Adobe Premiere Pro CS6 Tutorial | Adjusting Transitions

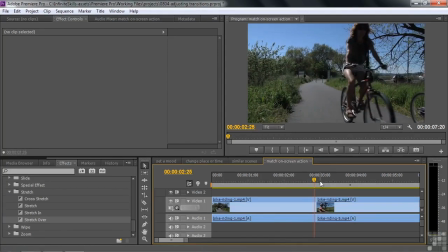We want an effect or a transition that will follow that motion. Let's go on down here to wipe. We'll have a standard wipe here. Just call it wipe. We'll drag wipe over to it. There you go. And the wipe looks like this. Left to right.
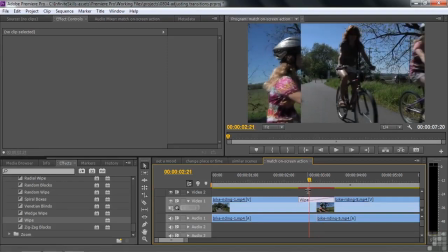Which kind of works right here, but let's just take a look at the timing a little bit more. I'm going to click on it to make it active.
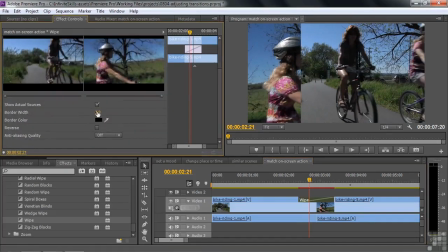And I'm going to put on a border so we can see it better. So I'll put the border up to around 20 again. Take a color from the scene, like that green color there. There we go. And I'm going to have it go left to right. I could have it go right to left if I scroll up here a little
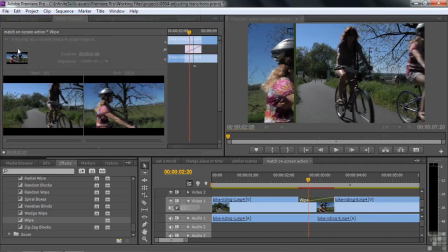bit. These little directional triangles here say which direction you want to go. You can go from right to left here if you want to.
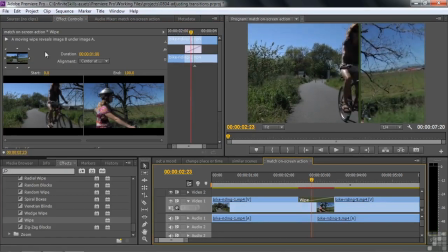It's not the way I want to go, but it would go like this. I could have it go from the upper right-hand corner down to the lower left-hand corner, like so. That's what that little guy does here, this little points around the compass. Only a few effects have this, but when you see that this is what it means, you can change the direction that the transition goes.
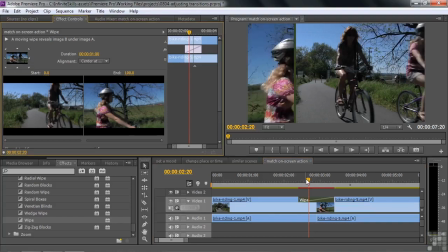But now we want to go left to right because that matches the flow of the scene here from left to right. I'm thinking perhaps I want to have the transition start maybe a little bit later. So I could drag this left-hand side and maybe bring it in like this. Let's see how that works now. That would work.
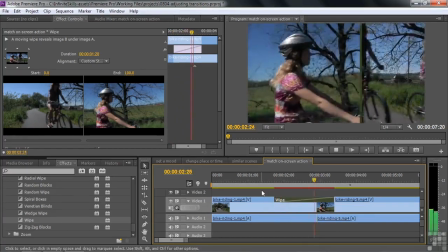Or maybe make it earlier, just to experiment. See what that's like. Kind of cuts them off at the end there, so I'd rather have it be a little bit later than a little bit earlier.
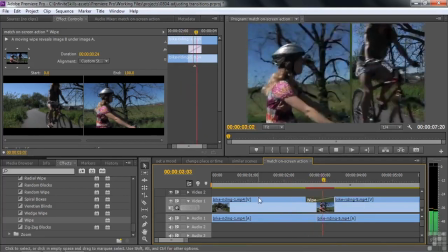Just go like that. And it fits it pretty well.
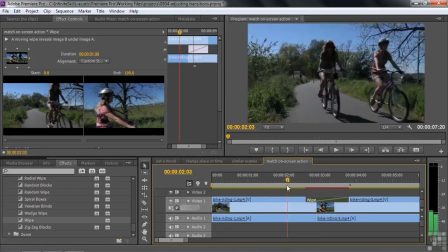I could extend a little bit farther here. See how that works. There you go.
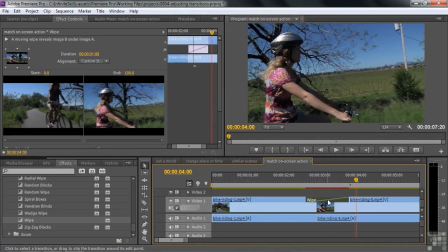So you can adjust the position, the alignment, and the length, the duration of the transition. So that's a basic rundown on the properties that you can change when you want to customize a transition. I'm going to take a look at some of the custom options in some of the transitions, as well as a couple of unusual transitions in the next lesson.